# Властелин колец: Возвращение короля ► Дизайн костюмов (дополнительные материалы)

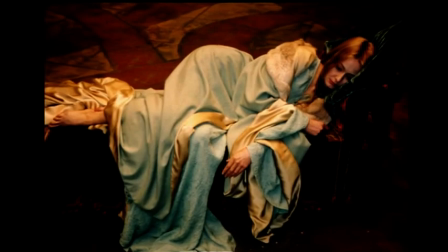Я не знаю, как ей удалось это. Мы уже сняли сцену с Эуин в бледно-голубом платье с большим меховым воротником,
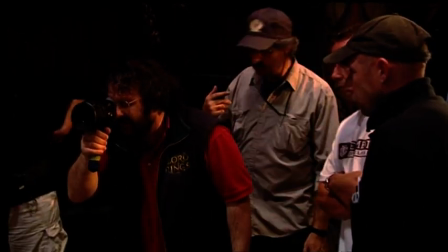но потом Питеру понадобился более ранний эпизод. Поэтому нам нужно было показать платье, которое было под покрывалом.
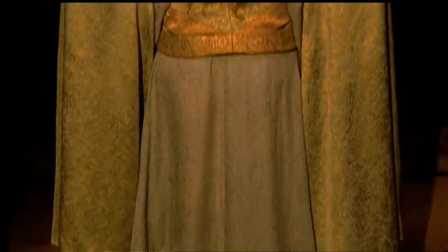Она бросила шить все, что должно было быть сверху, и мы неожиданно получили это торжественно-королевское одеяние.
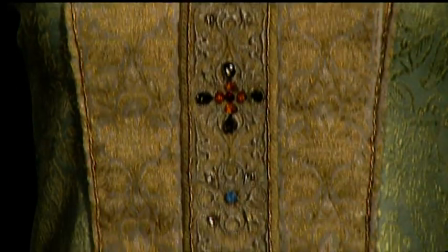Это была возможность попробовать совершенно иной средневековый стиль, который как бы разделяет украшенную переднюю часть.
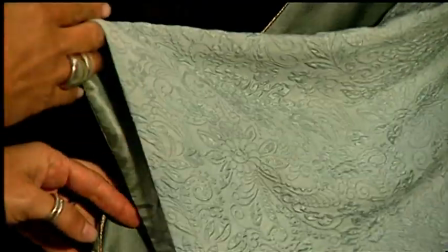И он делает платье более красивым и утонченным.
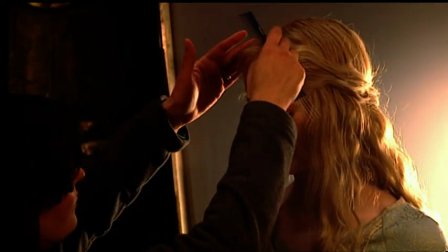И я помню премьеру, я помню, как думала, когда началась эта сцена. О, боже, Питер в своем репертуаре, он снял только голову. Но нет причин обижаться, когда видишь такие вещи.
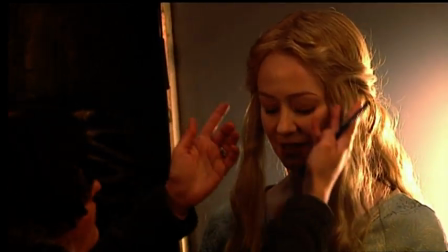Мне хотелось, чтобы в фильме снималось побольше девушек, чтобы она могла их одевать.
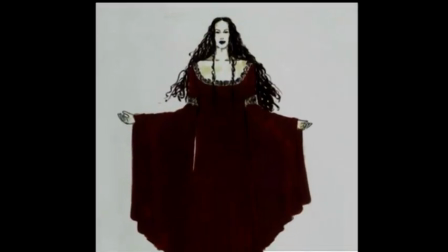Она это так любит. Да, это так. Это было большим утешением для нашего отдела, создавать какие-нибудь очень красивые платья.
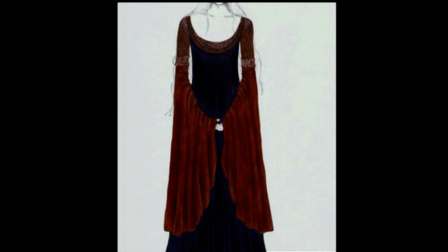Это то, что мы в своем отделе называли платьем «Умирающий Арвен».
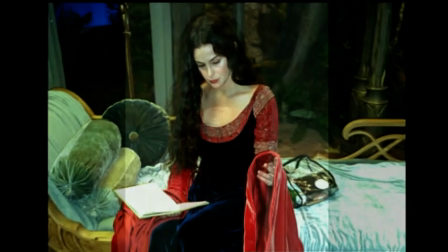Когда Лив надела его в первый раз, произошло что-то волшебное, и это продолжается до сих пор.
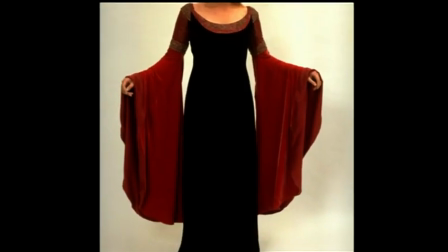Вначале костюм был этих двух цветов. Затем его постоянно перекрашивали в этот темно-красный цвет.
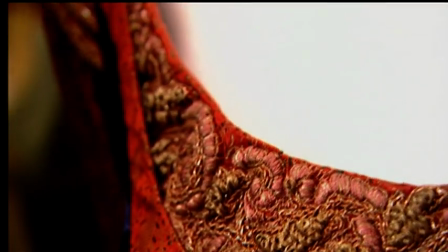А потом мы работали с этой парчой. Девушки из костюмного отдела фактически вручную вышли его, стежок за стежком.
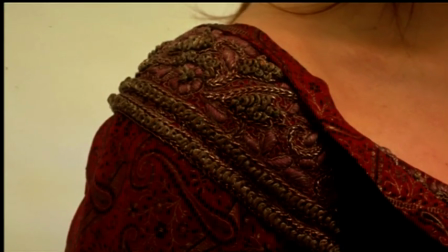Долгие, долгие часы работы.
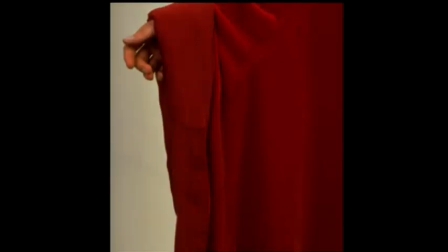А эти огромные рукава, они просто падают назад, так что ее руки неожиданно обнажаются на экране.
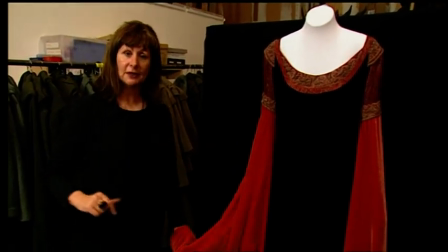Это необыкновенно чувственно. Вот о чем мечтает художник по костюмам.
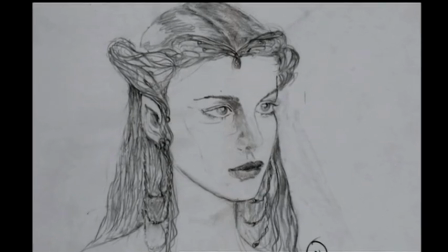Я набросала этот портрет Лив в короне. Я хотела изобразить что-то похожее на бабочку.
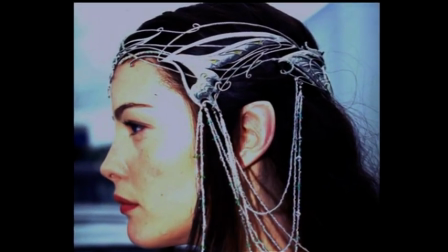И там должны были быть висящие украшения для того, чтобы выделить ее уши.
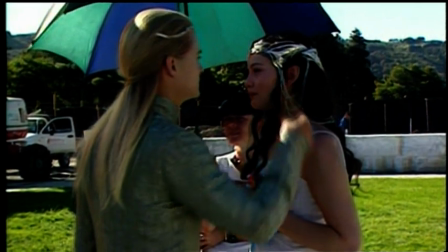Они должны были подчеркнуть эти сказочные эльфийские ушки. Лифф Тайлер Арвен, в этом фильме у меня было невероятное светло-зеленое платье.
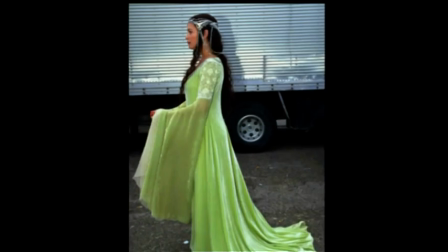Фрэн сказала, что они с Питером хотели бы видеть Арвен в зеленом во время коронации. Поэтому задача моей красильни была раскрашивать разные куски ткани во всевозможные оттенки зеленого до тех пор,
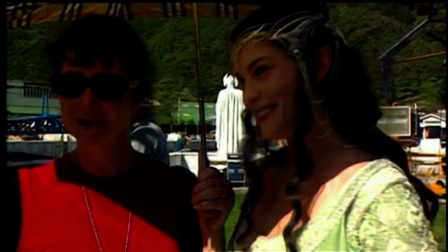пока мне что-то очень сильно не понравится. И в конце концов, мы нашли такой зеленый цвет.
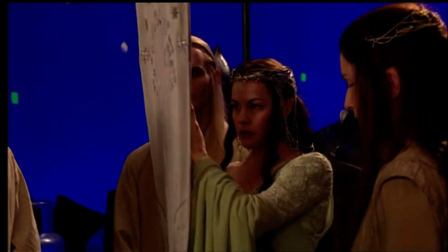Он давал нам все, что нужно. В нем было достаточно синего, чтобы подчеркнуть синего глаз слив.
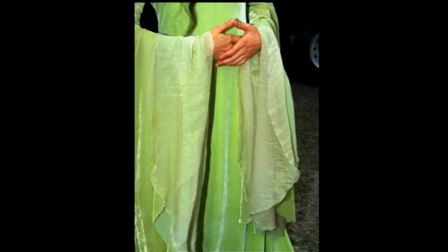В нем было достаточно желтого, но в то же время он оставался зеленым.
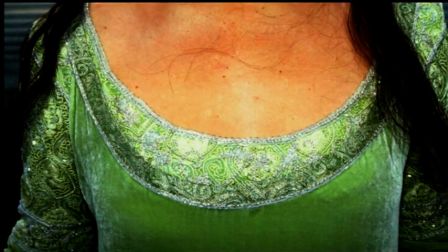Он был достаточно мягким, чтобы я поверила, что это платье для коронации.
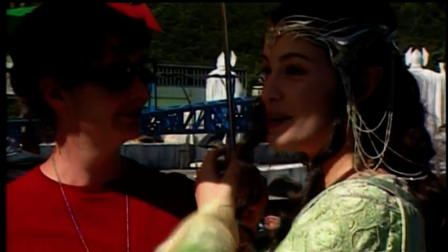Конечно, оно было намного красивее, чем я могла себе даже представить.
Даже на съемочной площадке «Властелина колец» в Новой Зеландии мы можем оставаться стильными.
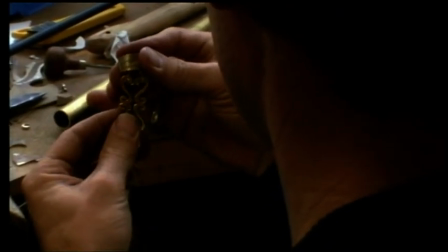Здесь кипят такие страсти, и они заряжают всех. Всех людей, работающих над каждым костюмом.
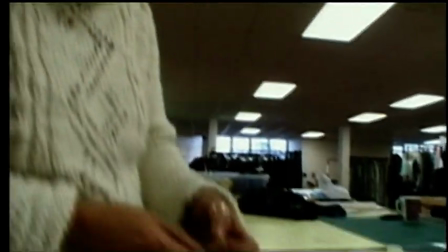От закройщиков до красильщиков и рукодельниц.
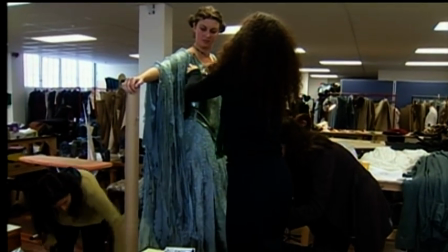И в четыре часа утра вы можете увидеть здесь пять человек, вышивающих каждый уголок платья, чтобы сдать его в срок.
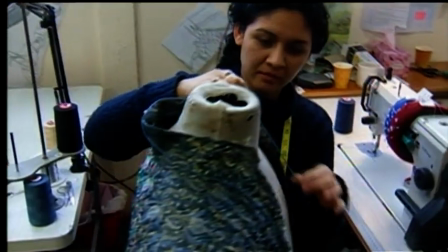Хорошо? Замечательно.
Я даже не могу себе представить, сколько каждый из них вложил в это.
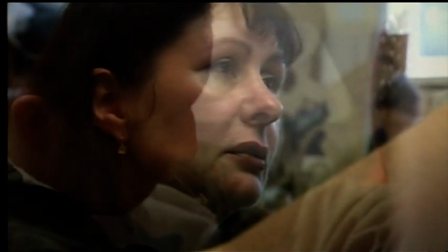И если вы не купились на это, пойдите и найдите что-нибудь другое, что сможет тронуть ваше сердце. Озвучил по субтитрам Иннокент 33, студия Я.